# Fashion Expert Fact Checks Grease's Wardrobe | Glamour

Anti-fashion actively subverts the standards set up by the fashion system.
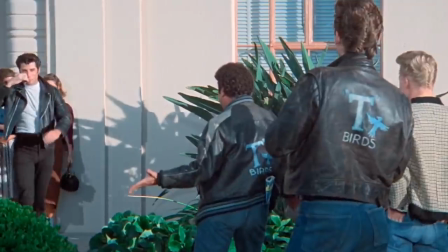The character of Danny Zuko romanticizes counterculture and anti-fashion, as we can see in this look. The individual layers that Danny wears are easy enough to replicate, but really, this look is based not on the clothes themselves, but the attitude with which they're worn.
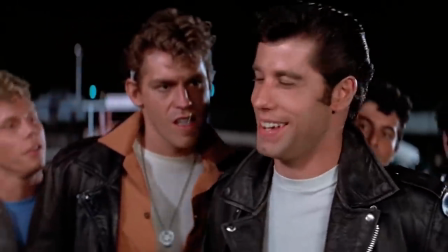Well, that's cool, baby. I mean, you know how it is, rocking and rolling and whatnot.
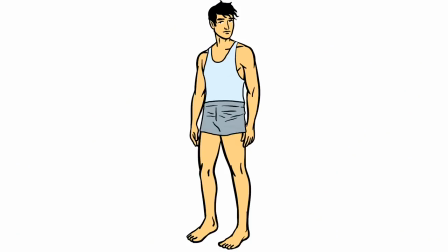Danny?
Let's break down Danny's look. First up, the underwear.
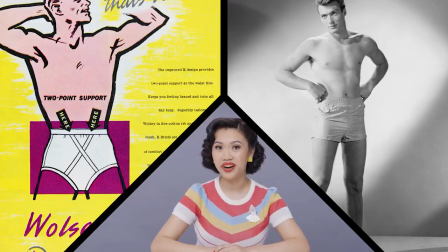As is the case today, there was variation in men's underwear. Boxer briefs during this time were shorter and more fitted.
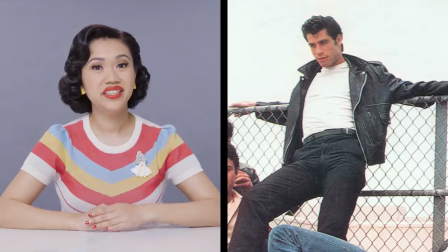A sleeveless cotton singlet could also be worn as an undershirt. This is another style of undershirt, except worn as an outer garment.
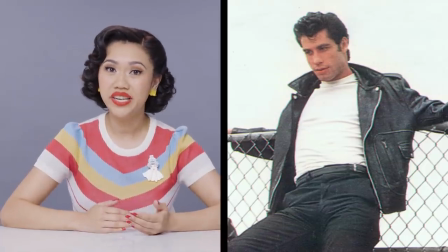Let's look at the next layer. Here, Danny is wearing a white t-shirt, but later, he's often shown wearing a plain black t-shirt.
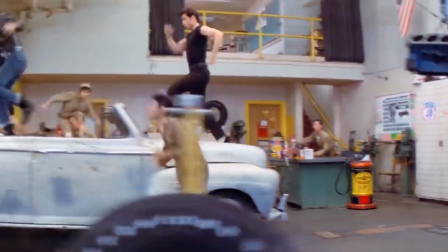This was likely a choice by the costume designer to help distinguish him as the
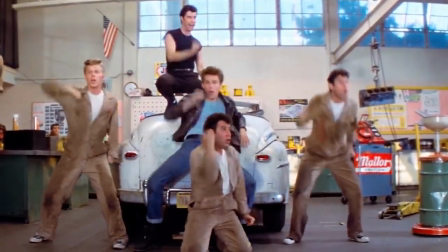romantic male lead amongst a group of actors essentially wearing the same thing.
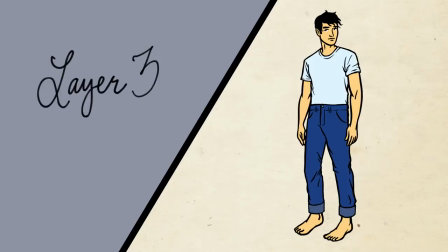Next up, the pants.
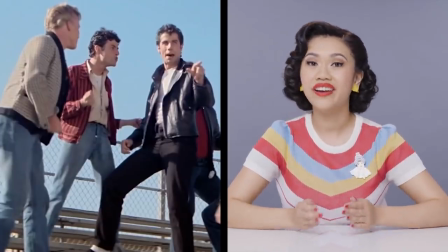Blue jeans would have been the norm in both the mainstream youth culture and the greaser subculture, as we can see in many scenes throughout the film.
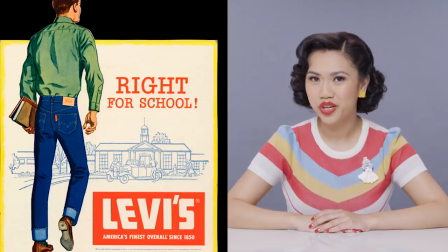He may have been wearing Levi's 501 jeans, which were a long-standing classic.
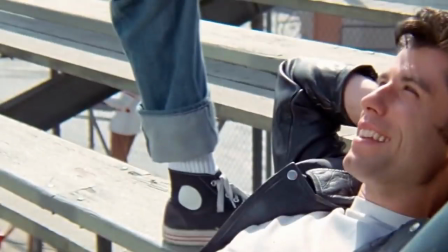They featured a button fly and a straight leg. And in the 1950s, these jeans would have typically been worn cuffed at the ankle. Men typically wore their trousers closer to the natural waistline rather than the lower hip line.
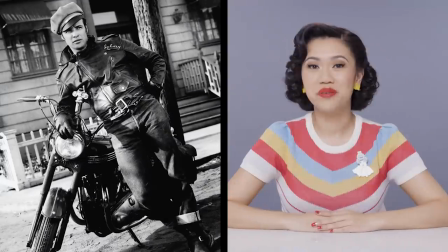Next up, the iconic T-Bird leather jacket. The black leather motorcycle jacket is the paramount feature of the greaser look.
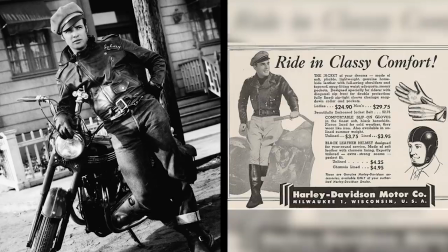This iconic style was introduced by Harley Davidson. It is recognizable by its off-center zipper closure, metal fastenings, diagonal pockets, and a belt at the bottom.
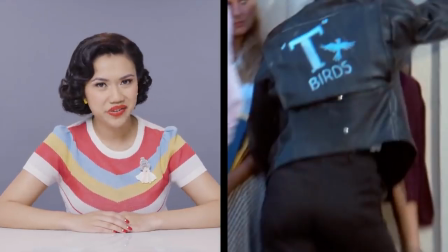Of course, what makes this jacket unique to Greece is the T-Birds logo on the back.
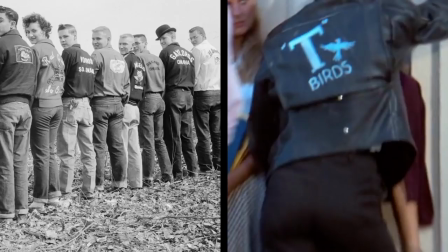This could be a nod to the racing club jackets worn by teenagers in the 1950s, which is the perfect foil to the Pink Ladies jacket.
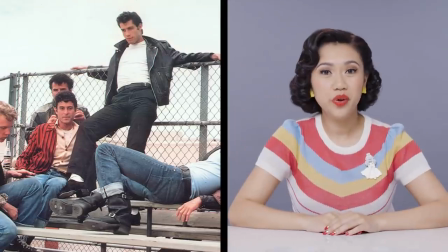Moving down to the shoes. Danny wears black Oxfords with white socks,
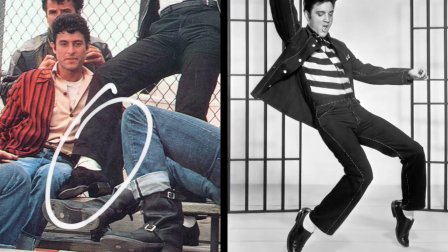which is an obvious reference to the shoes worn by 1950s rock and roll sex symbol Elvis Presley. The obvious desire to equate Danny with a teen heartthrob is a conscious choice made by the filmmakers.
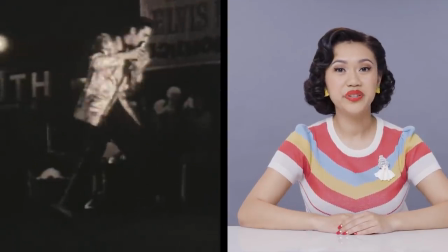Elvis's cultural influence was unparalleled,
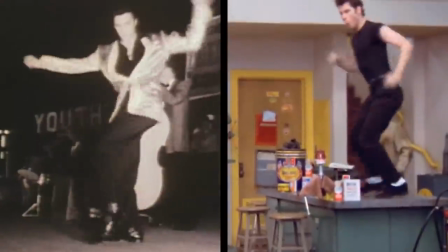and we can see Danny's style of singing and dancing closely resembles that made popular by Elvis.
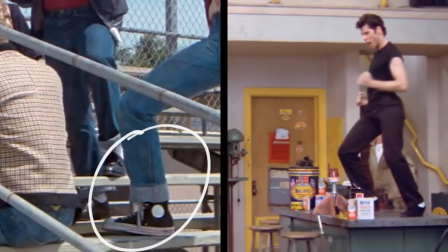Danny more likely would have been wearing Converse high tops or very durable motorcycle boots like those we see on Kinnicky.
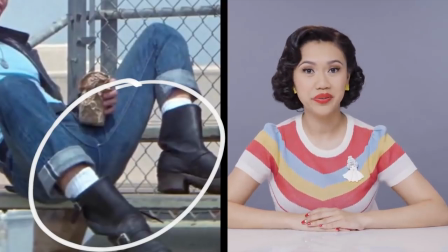These sturdy boots harken back to the Greasers' working class roots. And last, but certainly not least, the hair.
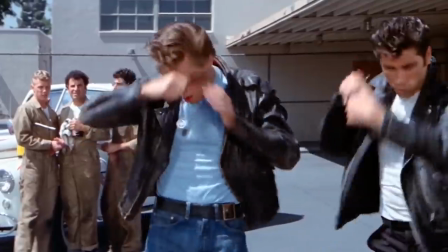The Greaser look would not be complete without that hairstyle.
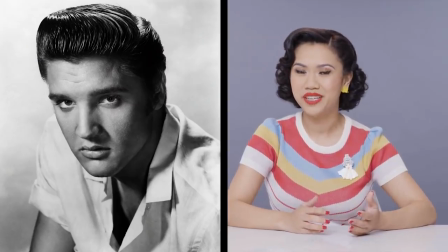The pompadour style, also made famous by Elvis, featured slicked sides and a lot of volume at the top.
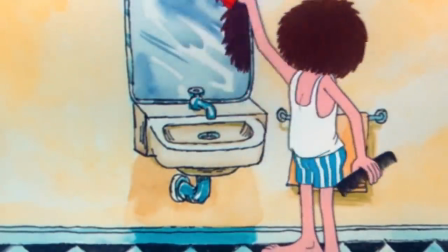Achieving this hairstyle required a lot of hair product, like pomade or wax or grease.
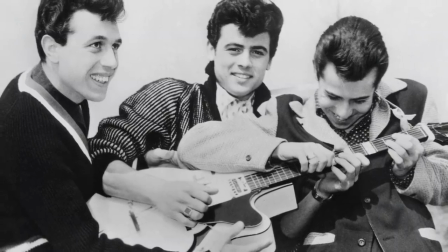There were variations in rockabilly hairstyles worn by musicians at the time,
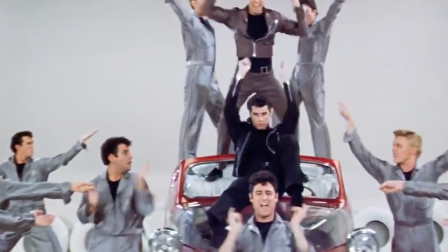and we can see that in Danny's hairstyle with that signature little curl in the front.
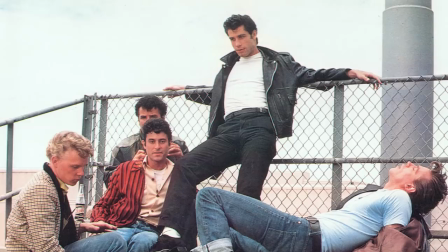Danny's hair is super accurate, super on point. Danny's look in Greece helped to solidify the rebel without a cause
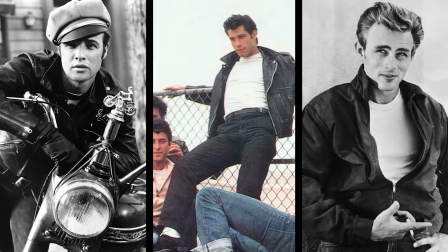archetype that was established by Marlon Brando and James Dean in the 1950s.
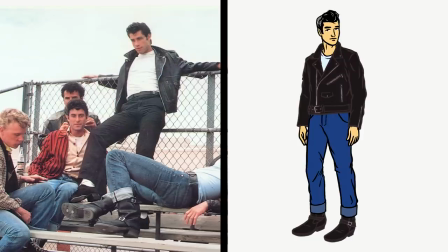So here's what Danny's outfit would have looked like compared to the one he wore in the film.
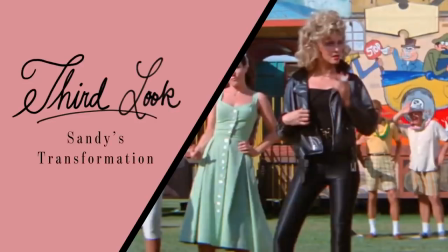Because we know this is the one that you want, let's move on to Sandy's finale transformation look.
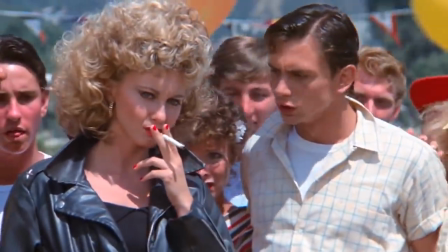This is undoubtedly the most iconic look in the film, but it's actually the least accurate and most problematic.